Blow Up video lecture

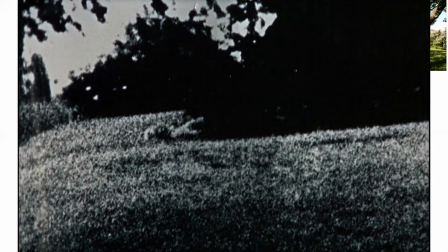498s
And at that moment, really a crisis of perception is unfolding.
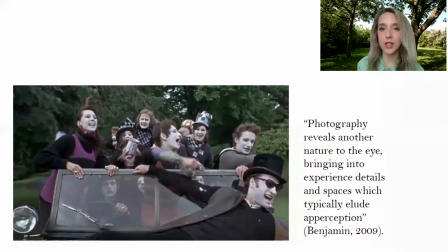503s
And I think we can bring Thomas's journey, and maybe also our own as viewers, into dialogue with Benjamin's rather utopian destination for technologically reproduced art. So as you remember,
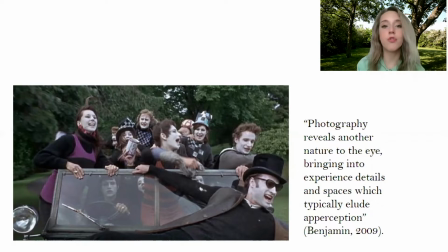515s
he based his belief in the political potential of reproductions or photography and film as presumably analytical media, as ways to analyze reality in a closer way.
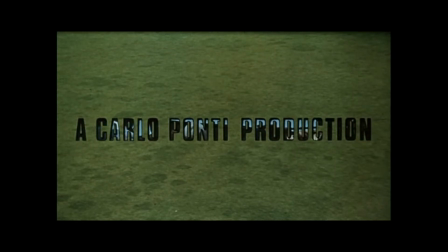527s
So when we take a look at the opening credits of the film, we see the letters projected on a green background,
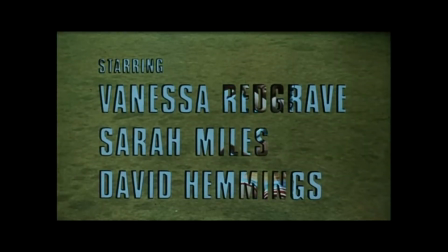533s
like the park, that will later prove an important setting in the film. And we can see a little bit of the screen action through these letters, like they are windows. So an illusion is opening up, it's about to begin. And the green of the grass is like a canvas onto which the narrative is projected.
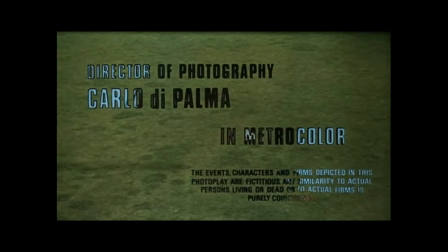549s
So projection is really a key element here. And also the letters are mirrored, we see a reflection. So this might suggest that what we see in this says a lot about ourselves in the first place.
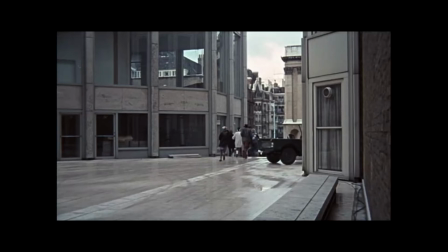561s
Right from this opening scene, certain contrasts are set up that will prove important throughout the film, only not in a very clear-cut way.
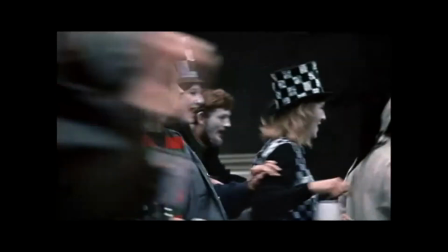570s
So this is not a film that takes you by the hand, so to speak.
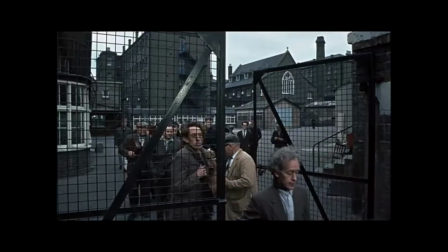573s
We see a group of mimes and happy students, and these are juxtaposed to a poor house, a doss house.
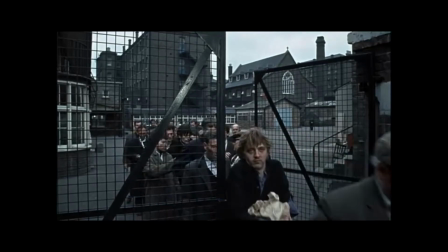580s
Besides his work in fashion, Thomas is also working on a book of photography in a more social realist tradition of poor people in London.
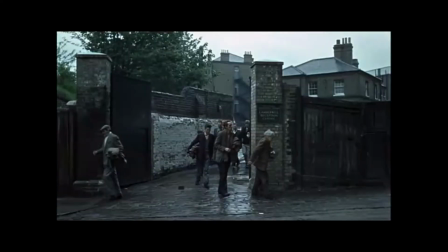588s
So we see certain colors come back in the costumes. You have black and white versus color, and that is the same throughout the film. You should pay attention when this occurs. So we have the car, we have the nuns, we have the bright red guard, and please take note of other instances.
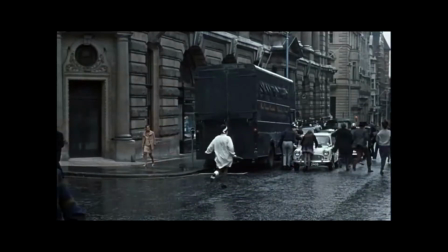603s
So the same kind of dialectics we could see here,
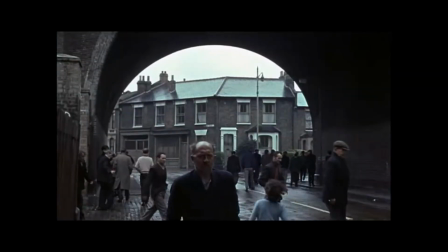607s
like we discovered in Eisenstein's theory of montage, for instance, but also in the films of Griffith.
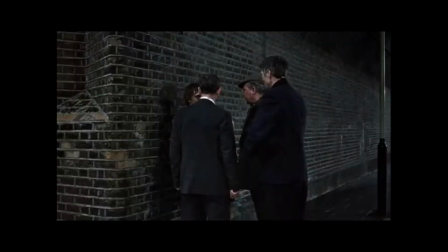613s
And obviously there is some kind of commentary made here.
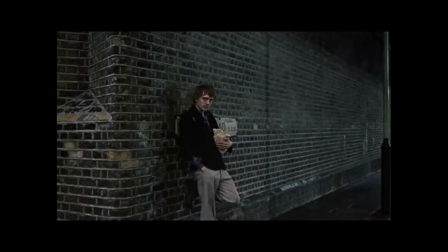617s
So one hypothesis could be it's a social critique, like the swinging 60s,
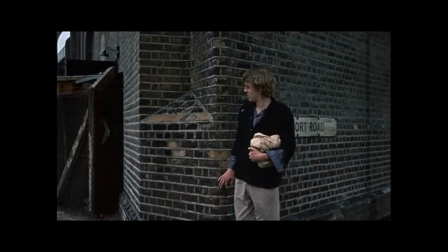622s
where glamour is juxtaposed to the poor and oppressed, who suffer at the same time in the very same city space.
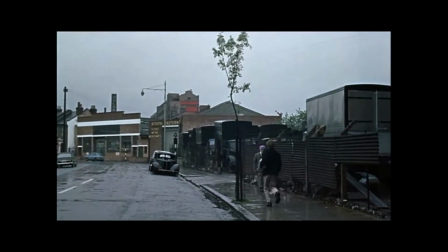630s
It could also be a message about realism and fantasy. But what side is realistic and what side is fantasy?
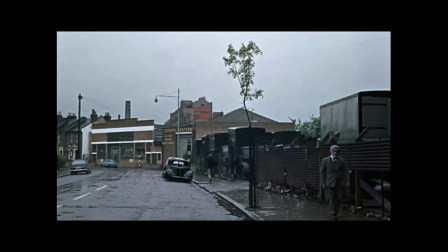636s
Do we align black and white with real?
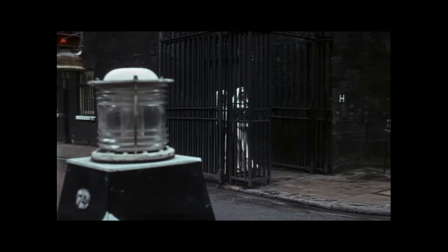639s
And this already might foreshadow that things are a little bit more problematic in this film, and that realism might be an illusion in itself.
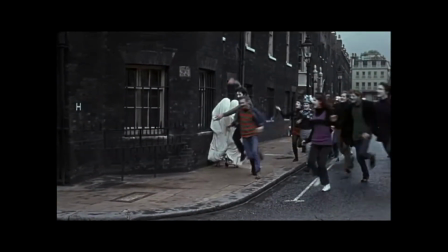647s
Because one of the workers, we find out, is Thomas, the main photographer character in disguise.
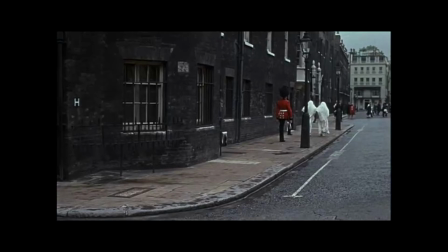653s
So he turned out not to be a poor person after all. He just dressed like that to get the perfect picture.
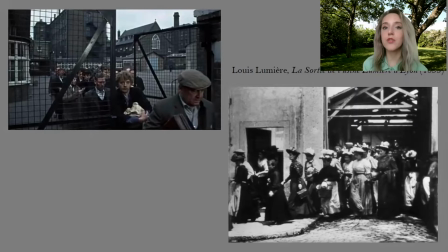663s
And also, this is an intertextual wing to one of the first projected films ever by the pillar of realism, we could say, Louis Lumière. And this is the film about the workers coming out of the Lumière factory in Lyon. So even the poorhouse smacks of fake from the beginning.
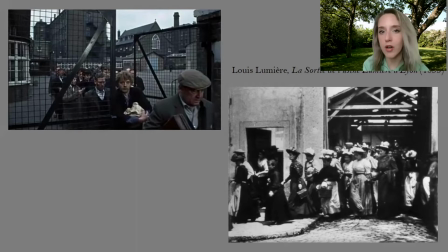682s
And this homage could be also construed as a warning, namely not to believe your eyes when watching this film.
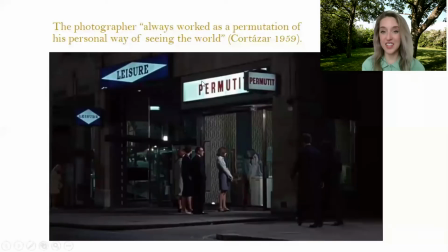690s
So when we start to look into this theme of ambiguity, we see it everywhere.
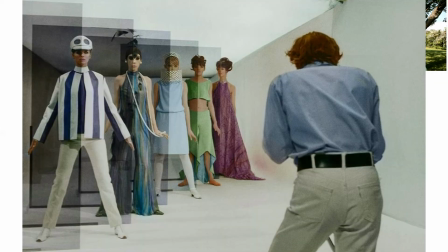694s
For instance, in the transparent plastic panels that the models are asked to sit behind,
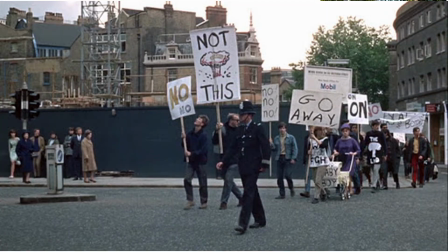699s
or in the political placards in a demonstration that can either read on or no.
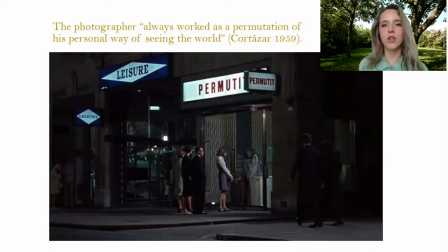705s
And then there's this sign that you see here on the slide. And this is also the last time that the Vanessa Redgrave character is seen in the film. So she disappears under this sign. And fans of Antonioni have extensively researched all the different
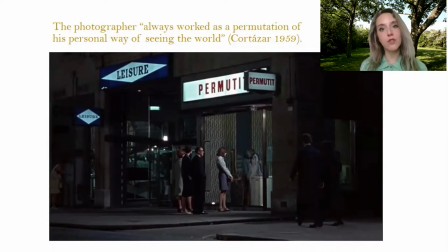721s
locations and the different buildings that figure in the film and traced them in London. But there was never a shop front found at that time with permuted on it. Permuted comes from an Italian word which roughly translates as to change the order of arrangements or some form of transformation.